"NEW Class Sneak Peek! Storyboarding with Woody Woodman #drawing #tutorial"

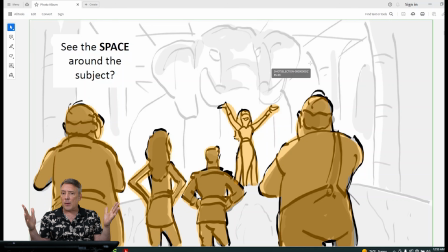33:06 Okay, there's a lot of space to allow for that subject, whatever that mood or whatever that the story point you need to make. This is still a wide shot because of the space.
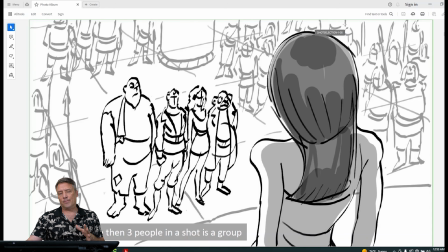33:20 Okay, so this is also a wide shot. But now we're dealing with a foreground character. So this priestess, she's here in the foreground, and then the other characters,
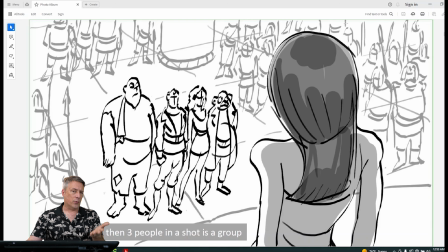33:34 anytime you have more than 3 people, you can just call it a group. Okay, so this is just a group shot of the 4 main characters, and then it's surrounded by all the other minions and soldiers that are not nearly as important to the shot.
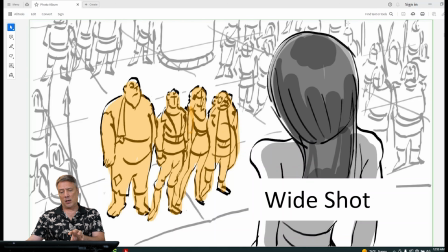33:49 So you can look at the main subject. We are looking at those 4 characters, okay? Look at how much space is around them. We're clearly in a wide shot.
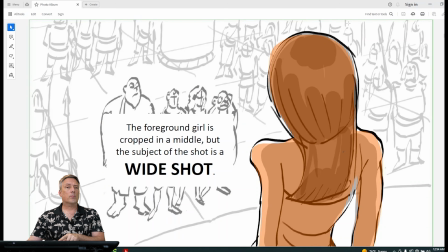34:01 Now, the foreground character, she's being cut off, right, somewhere around her waist. So we would call that a middle. But if you look at the subject of the shot, the subject is not the back of her head. The subject is the gang of 4 people, okay? That's really the subject.
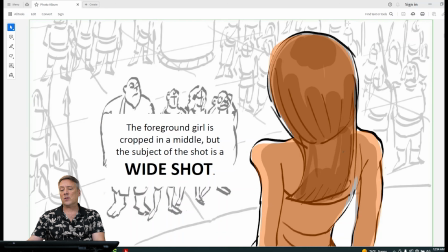34:20 So that's why we would call this a wide shot. This is still considered a wide shot, even though there's a foreground character.
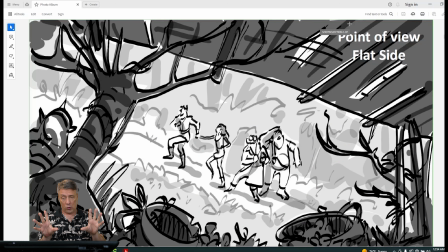34:29 Okay, this is a different point of view, right? Now we're still dealing with a group of 4 people, so that's called a group, but it's a pretty wide shot. If you look at the amount of space around the subject, you're going to know that that is a wide shot.
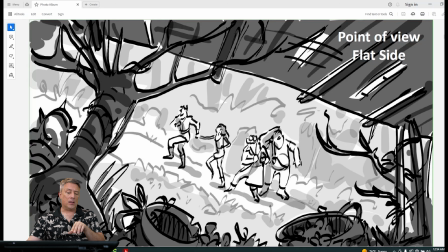34:45 I also wanted to mention it's staged flat, because the characters, if they're lined up on one line, moving like horizontally or up the hill like this, it's staged fairly flat, okay?
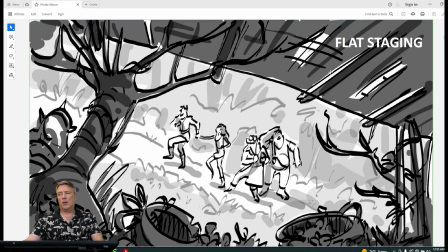34:59 It's a flat staging. So we'll be talking about when you're in your staging and thumbnailing, when you're staging for flat, and when you're staging for something that's more dramatic or has more depth.
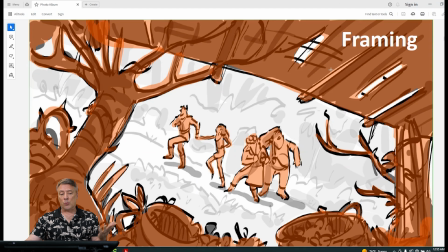35:15 I also want to mention framing. Okay, so now we can use the foreground trees, the roof, there's some pots and all kinds of stuff growing in the foreground, and with tone or lighting, we can create a darker value.
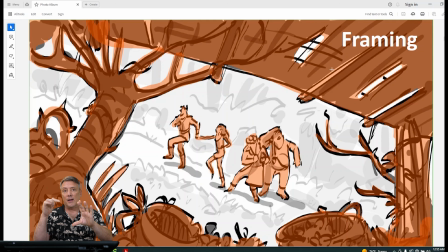35:30 And look at how we can frame these characters as they go, walking up the hill.
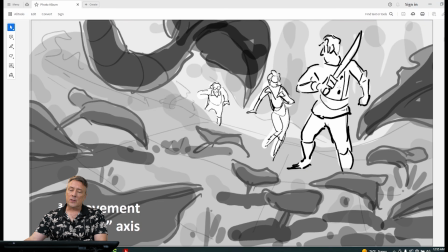35:38 This is a little different. Now, this kind of staging has greater depth because the characters are small in the background and they're moving on what's called a Z-axis, okay? They're walking from the back and towards the camera, or sometimes the characters are walking into the shot in the foreground, very large, and they're walking and getting smaller.
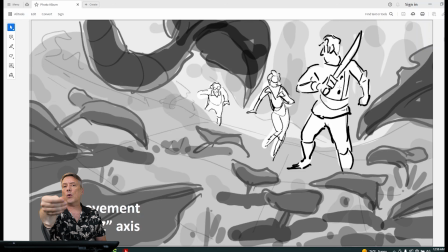35:57 So when we're walking in perspective like that, coming in or away from the camera, it's going to have greater depth. It's just the way that it's been staged. It's the way the camera is looking at the subject, okay? So we call that the Z-axis. But you can see the depth.
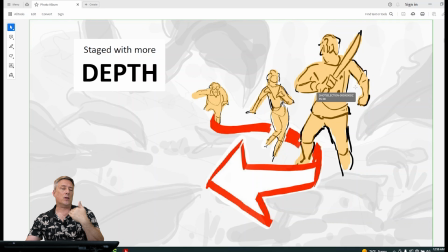36:13 You can see the path they're walking towards the camera or away, okay?
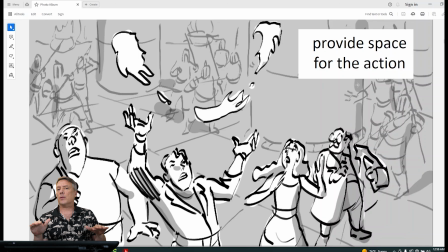36:21 Now, this shot's interesting because the characters are being cropped, their body's being cropped off, but depending on the action, if you look at this guy is doing some kind of magic trick and he's juggling these balls of fire. The action of juggling,
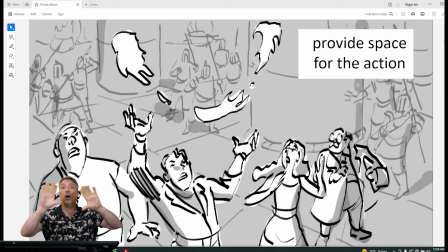36:39 you need to allow for more space above the characters' heads for that action. So you always got to think about what your character's doing. If your character's hand is waving or if there's something above his head, you got to frame for that action.
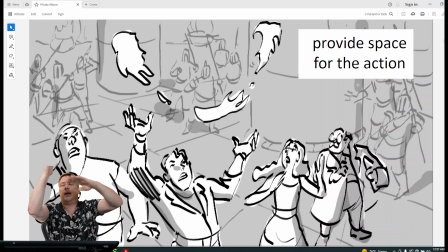36:55 You don't want to cut that off, right? Cut the character off by the hand. You have to allow for more space. That's why this is still considered a wide shot, okay? It has to do with the context of what the character's doing, okay?
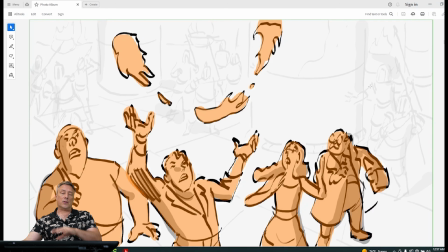37:11 See, you can look at the space, that negative space around the character.